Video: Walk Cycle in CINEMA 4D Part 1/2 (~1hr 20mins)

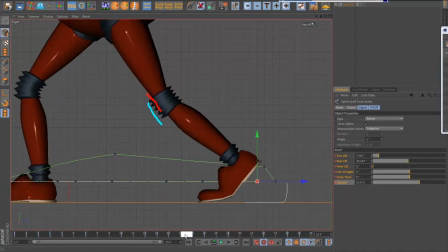70:09 But I find that this little cheat works great. Yeah, I'm happy with that now.
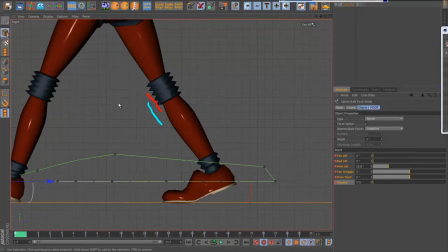70:15 So now I'm going to do the same with the other knee. And if that went a bit quick, hopefully if you watch this one again, it'll help clarify a little bit. So again, I'm kind of looking at basically what they call a spacing. Yeah, you can see the spacing there is huge. This one's really jumping from here to here, basically, in one frame, which is too much.
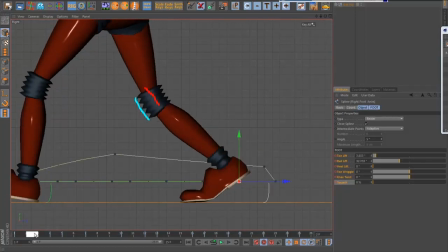70:34 And then it's not really moving at all between the next one. So I'm going to keyframe the squash here. I'm going to press Control and click on that. And then this frame, it's already keyed. So this one, I just need to adjust it so that it kind of eases out of that pose. So that's much more of a gradual progression. And then it's kind of coming back here.
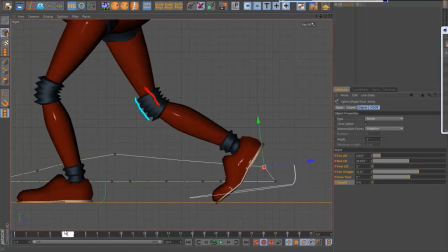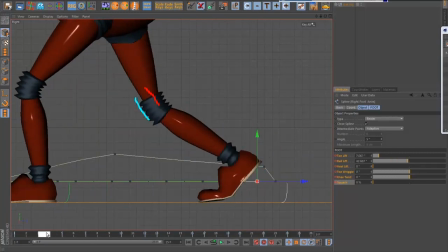And kind of look at the spacing there, you can see it coming down, and then back. So you can, if I play it there at full speed, you see that one judders while the other one's nice and smooth.
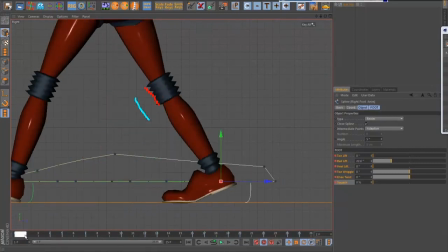71:21 So I'm going to keep finessing that. So again, I might bring the ball lift up a tiny bit just to kind of finesse that. I have to make sure I do that same change on frame 25,
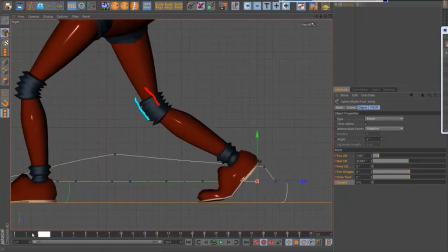71:32 so I'm gonna alt click and just record a key there, so I've got that exact same pose, otherwise the walk will look uneven. So I might bring that back a little bit there,
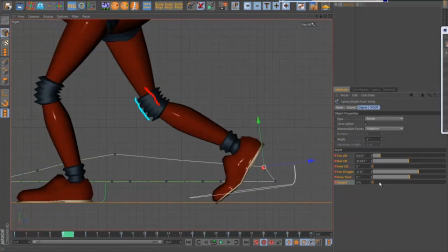71:46 and maybe even a little bit here as well.
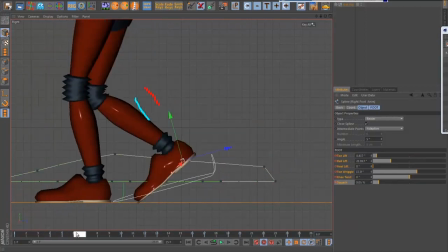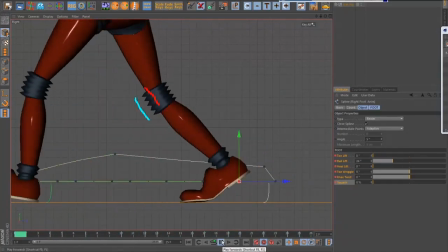71:54 That's looking much better now. Still a little bit of judder there. I still think I could probably finesse that a little bit more by kind of straightening it out a little bit, so I'm kind of getting more of a gradual coming out of that pose into this one,
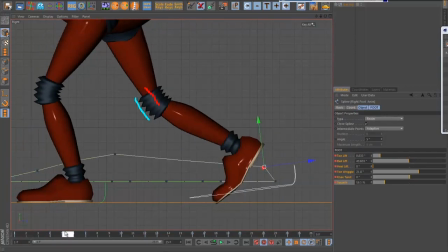72:10 back to this one, and then maybe bring it up like this again. So again, it's not coming out of that straight pose too hard, and then here I want it to be zero again.
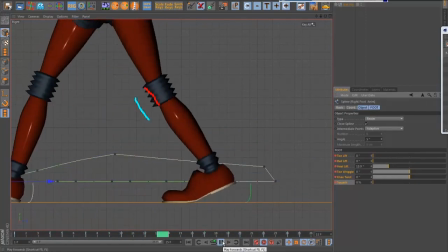72:26 Yeah, that's not too bad. Again, I could mirror the poses, but I think that's looking pretty decent.
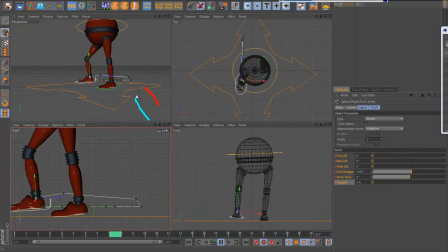72:32 It's not perfect, you know. I can really spend ages finessing this, and sometimes you do, you know, depending on the needs of the animation, depending on how close up the knees are going to be seen.
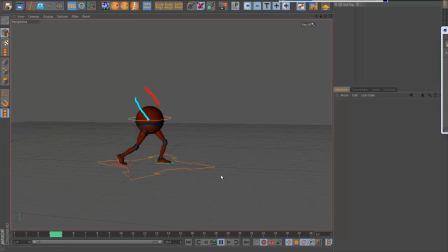72:40 But you see, that looks a lot cleaner now than it did. If I was being really fussy, I think the left knee is a little bit better than the right one. You know, like, you can actually go into the graph editor as well, the curves, and, you know, copy the values to make sure you got exactly the same thing.
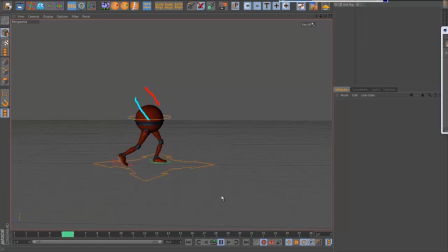72:56 But often I'll do this by eye, because I think it's a good thing to do as well. You're trying to, you know, as an animator, what you're trying to do is develop your eye. So I'm going to say that's pretty much getting there now. It's kind of nice and clean. So the only thing we want to do next, really,
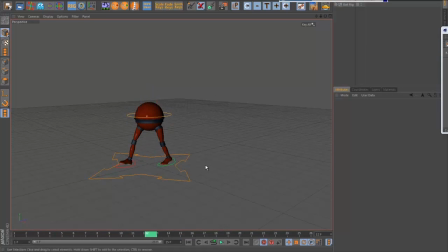73:10 I'm going to move on in the next video to actually a character with arms and a torso as well, so we can kind of see how that works. But for this one, I'm going to call this pretty much done. The only thing, though, that we haven't looked at yet is actually moving the character forward in space. So if I add some more keys,
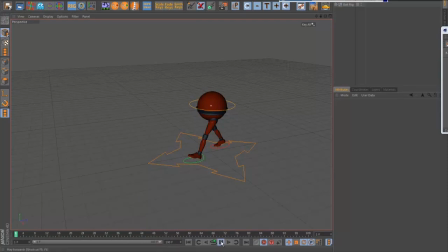73:28 I've already looped all the animations, so that if I just press play there, you'll see it'll keep looping away. There's a bit of a jump there at the end when it comes around. I'm just going to add some more keys so we don't even see that.
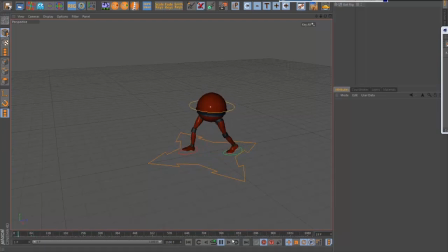73:42 So you can see how it's just looping for infinity. Or for however many loops I set up, I think it was 111.
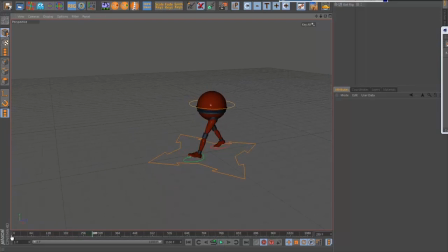73:54 Yeah, so that's not too bad there. So what I'm going to do now is I'm going to actually set it up so that this controller is moving forward in space. So I haven't actually added any keys to this yet. And all I need to really is add a key on the Z. So I'm just going to add a key here for Z. I'm just going to control click just that one.
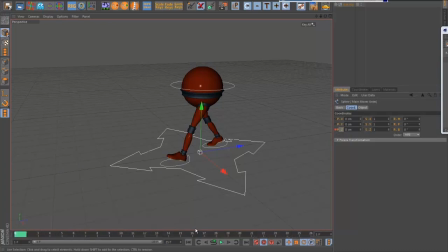74:11 And then I'm going to go to frame 25. And I'm just going to add another key. And I'm going to do this in the curves again.